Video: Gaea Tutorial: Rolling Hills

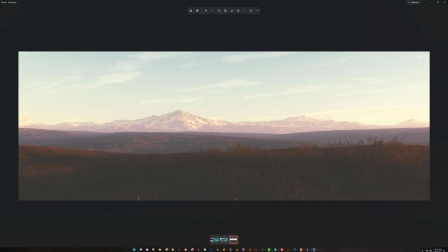And it also allowed me to play with the highlights of the snow. So now when the sun hits the snow, it takes a little bit of the sunlight color, which is reflecting off the snow, rather than just absorbing all of it and just not
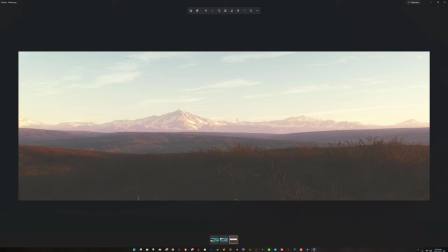taking on the color of the sun and creating these nice highlighted snow effects. The scale of the snow was really large, so there's not a whole lot of small details in there. I didn't get like a lot of individual shimmering to the snow, but that's fine.
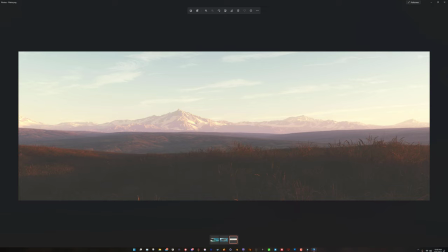This is further away anyways, and that kind of effect would just be dulled by the atmosphere anyways. So, but in any case, it allows for that kind of finer control. The materials, this is the sat map that I exported from Gaea,
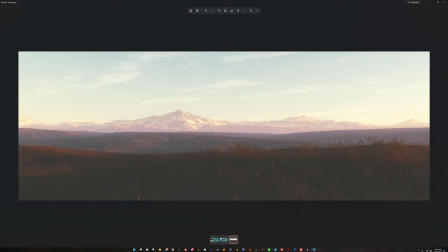but I added a small amount of bump to it in Vue, and that creates these sharper, more rocky details than what I had before. And that's fine. That's what I would do in any other application. I mean, there's not a lot here that I would do in like Cinema 4D, that I wouldn't do. I don't know if I said would do or wouldn't,
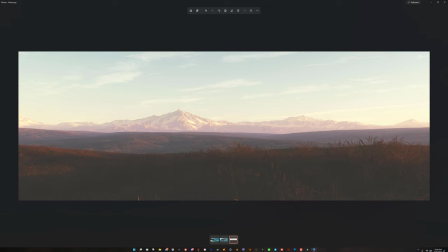but I would do this scene exactly the same way in Cinema 4D with like Octane or Corona render. I would probably be using Corona render right now. Just very low altitude, kind of like a dusk or early morning,
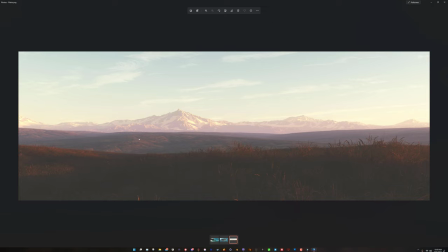depending on your perspective, kind of look. And then a very soft sun, so we get very soft shadows, very soft fall off. And then plants scattered in the foreground, because I'm not going to scatter across this whole thing. That would be way too many plant populations or scatters, and that would just drain resources.
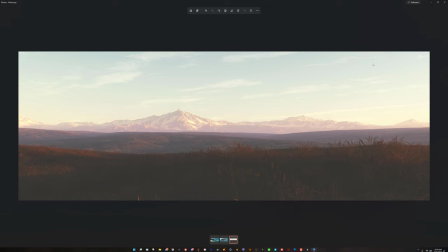So the best thing you can do in that situation is, if you look closely, this foreground has plants scattered all over it, and I'm just using a fall off so that the plants only spread to a certain amount. Right here inside of view, right in this area, there is a hidden object that doesn't cast shadows.
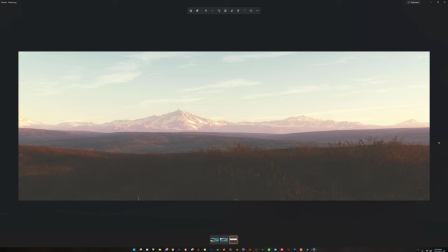It doesn't interact with the landscape, and all it does is it blocks the population of plants further into the midground. So we have plants everywhere in the foreground, which is what we want, but then the midground has none of it.
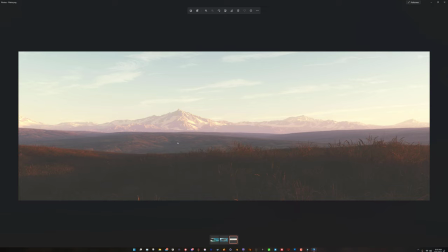And then what you do after that is you just make a material that is a similar color to your plants, and you just kind of play with a bump that kind of fake the way the plants look. You can even use displacement if you wanted, so you can have some interacting shadows, but I didn't.
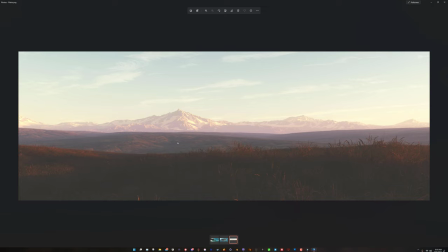I just applied a color map that has enough variety in color where it's not all a single color. As you can see here, like in the crevices of the landscape, there's different colors for like dirt and whatnot, and that's all a part of the fractal material.
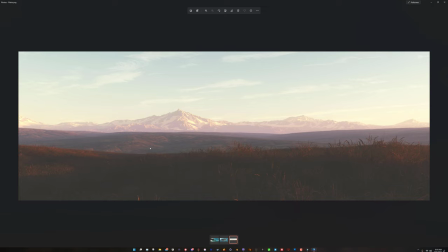And then the bump applied to it just is a nice softer bump that kind of mimics the look of the plants. That's all I did. There's no plant scatters on this. And then there's no plants absolutely nowhere in the far background.
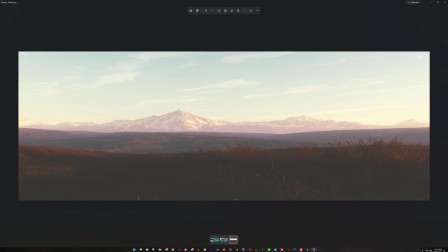No trees, no grass, no anything. It's just all snow and rock. And if it were a bright sunny day, you would see the plants, fake quote-unquote plants, in the color map from the sat map from Gaea in the green coloring. it would just be similar colored to these plants.
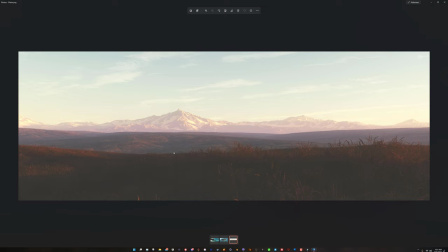I would just color correct it so that the greens are about the same color. And that's it. So I know it's not like a full breakdown from start to finish, but I just needed something to show you guys on how I would go about making these rolling hills, because that would be the hardest part of this,
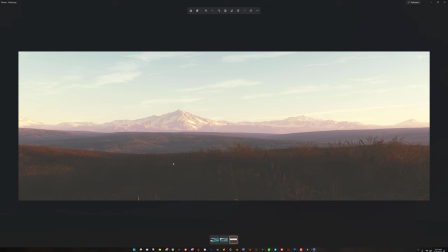in my opinion, is the faking the rolling hills all in one single landscape. There's only two landscapes here, this one and the background mountains, and that's it. And they were both just starter quick starts from Gaea. And then you just adjust them.
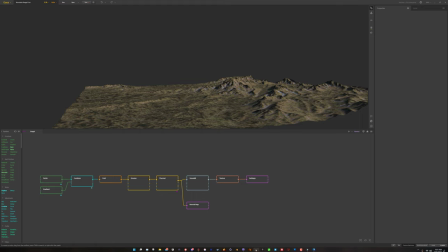But it's really important that when you're doing the hills, that you do what I showed you at the beginning with the two gradients, and you flip one 180 degrees and you multiply them together. And you just adjust that multiplication slider in the combine node to whatever degree you want. I used 100%. But if you want less, you can have less.